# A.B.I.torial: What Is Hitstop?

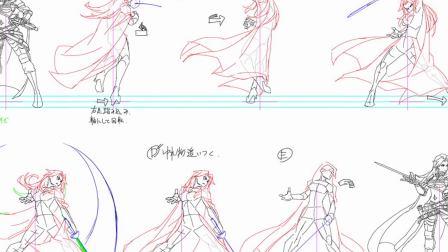3s
All good animation is built on a set of fundamental principles, things like squash and stretch,
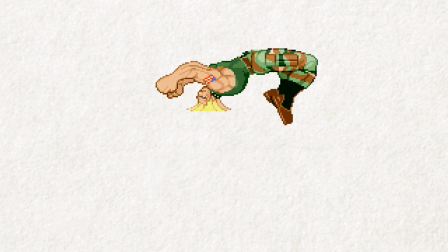10s
anticipation, follow-through and overlapping action.
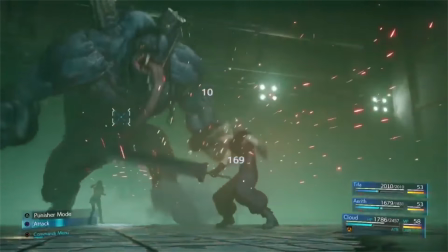13s
But when it comes to animation in video games, there is one additional principle that doesn't exist in any other medium.
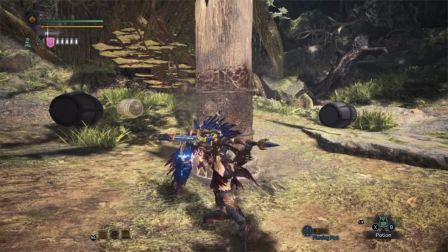20s
You might not know what it is, but you've definitely felt it before. And that's called Hitstop. Let's start by defining what Hitstop is.
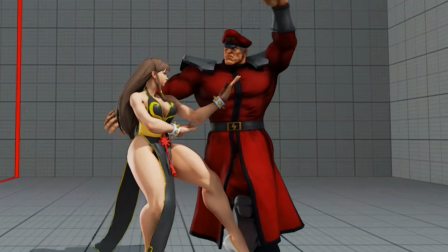31s
In the most technical sense, Hitstop happens when you freeze an animation at a point of impact.
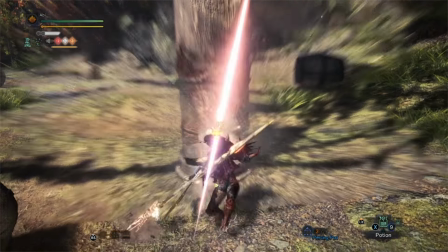37s
This is typically used in games with melee combat, and it uniquely only happens to the player character.
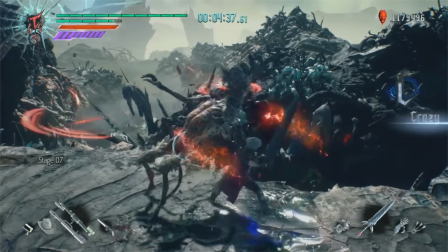43s
Not every game employs the use of Hitstop in their combat, and in fact not every fighting game uses Hitstop either.
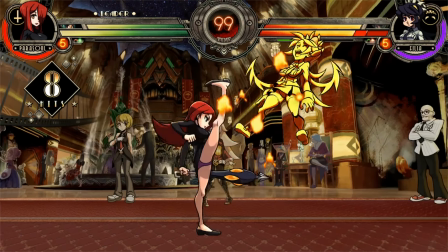49s
Like any other principle of animation, Hitstop is a tool, and the extent of its use will change from game to game.
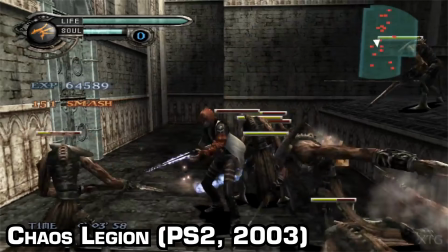56s
When used improperly, Hitstop can actually be a detriment to gameplay, slogging down the pace of combat with frequent pauses.
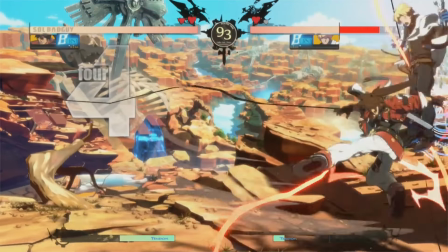63s
That said, there are many ways to use Hitstop to enhance the feel of animation through gameplay.
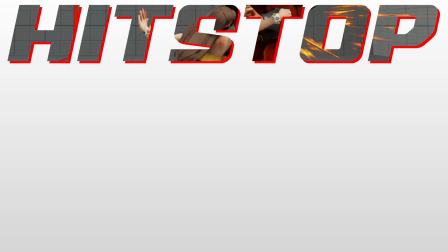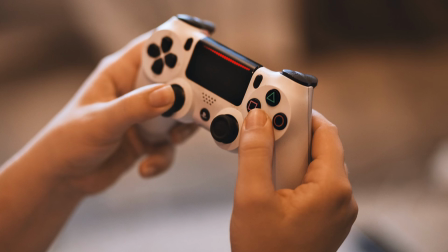74s
Video games are an interactive medium. More so than that, video games are a tactile experience.
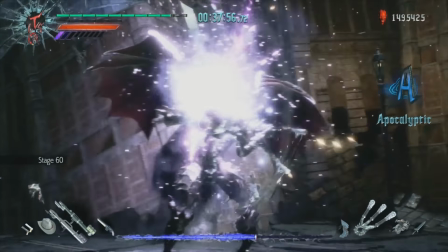81s
Not only do games engage players through visuals and audio, but the act of pressing buttons in a video game is a source of tactile feedback.
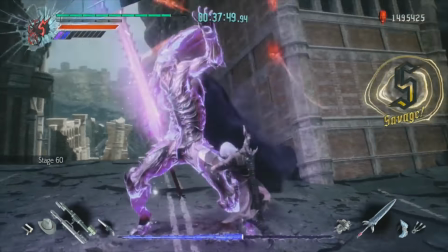89s
Video games have the advantage of engaging 3 out of 5 human senses at once.
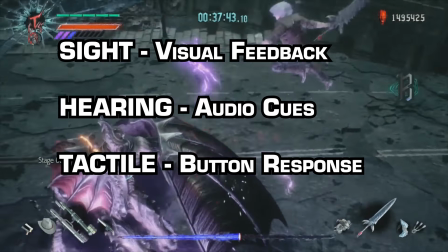95s
And until the horrifying day that games figure out how to engage our sense of smell and taste, this is a unique advantage video games will always have.
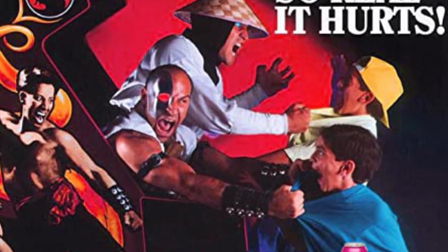103s
So how does a video game make us feel physicality? That's where Hitstop comes in.
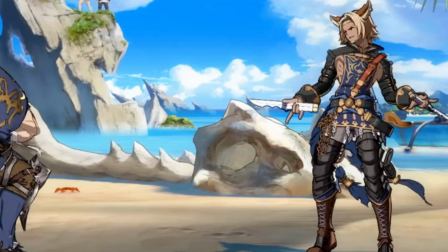110s
By freezing an animation at the point of impact, those few extra frames of Hitstop registers to us that we've connected a hit.
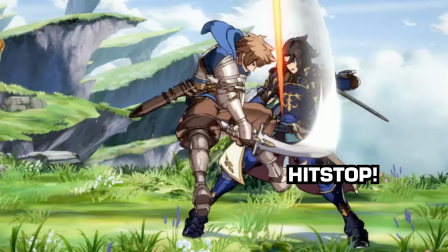118s
Multiple hits in succession with multiple frames of Hitstop will start to create a rhythm.
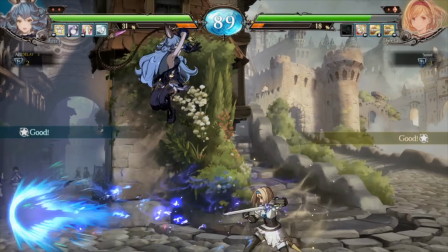123s
This use of Hitstop forms a tangible tempo that helps the player follow the action button by button.
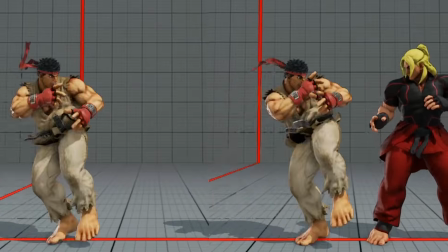129s
That's why it feels so good to press buttons in an anime game. It may not be technically accurate for animation to be constantly pausing and breaking,
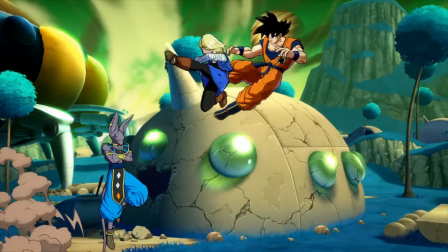138s
but applying Hitstop in this way sacrifices visual accuracy for physical responsiveness.
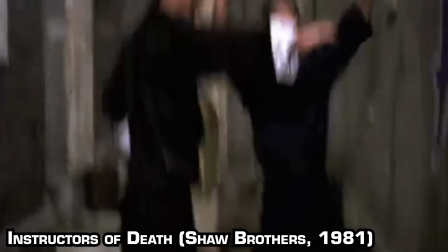144s
There's a similar principle in old kung fu movies. The choreography of these fights is measured and rhythmic, and while it may not feel natural or realistic,
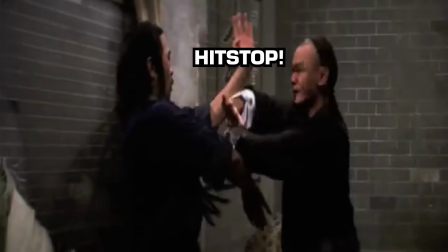152s
it provides a tempo that allows a viewer to follow along with the fight visually.
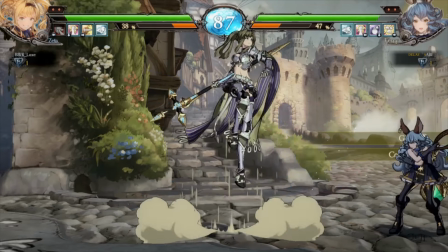157s
The same thing happens in fighting games, where both players can pay attention to long strings of attacks and decide their course of action based on the flow of battle.
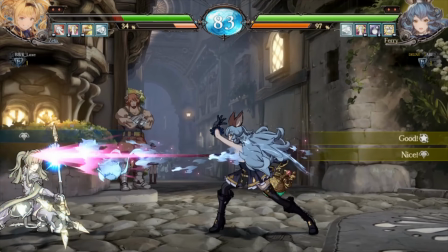165s
If the tempo is there, then both players can follow it, and the battle becomes a sort of dance, which I personally think is exciting and great.
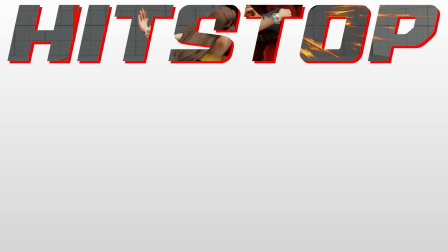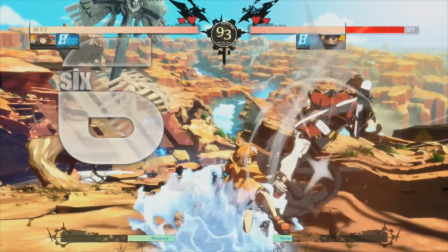178s
So, if Hitstop adds tempo and rhythm to the sensory feedback of combat, then how about we drop the bass?
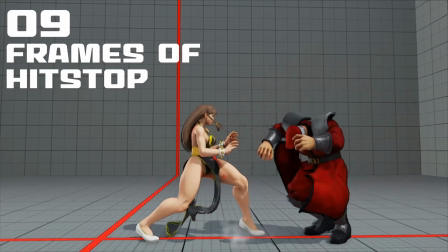186s
It's possible to use Hitstop in a way that controls the weight and impact of a hit in order to increase the sensory feedback it provides to the player.
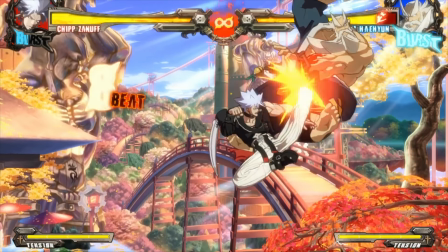194s
Some hits are fast and light, which should provide only small taps of feedback,
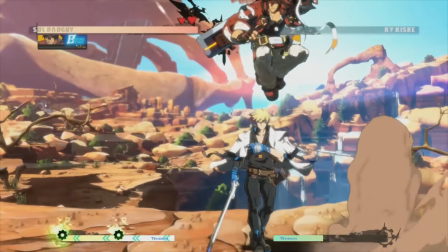199s
but some hits are just pumped, full of 800% raw Unga.
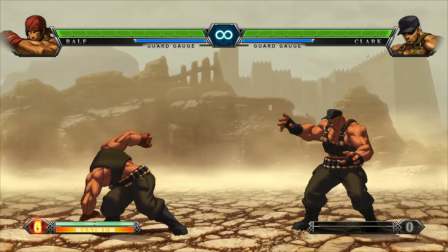204s
And sometimes you can be looking at a whole second of Hitstop to really sell that impact to you.
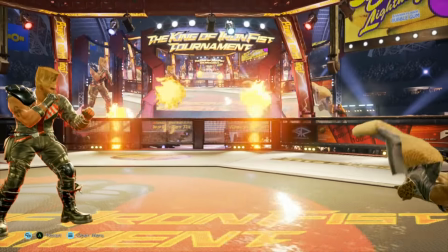210s
If anything, this is the only form of Hitstop used in fully 3D games like Tekken or DOA by use of a very extreme slow motion feature.
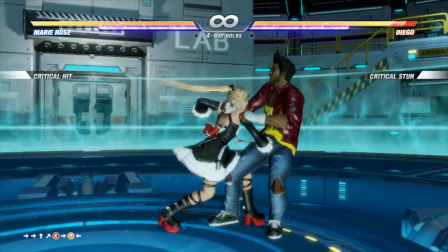219s
I don't really have a more scientific way to explain it,
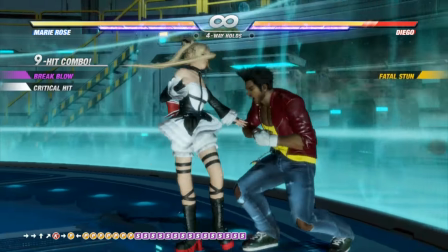222s
so I'll just show you some comparisons of hits with and without Hitstop and see if you can feel the difference.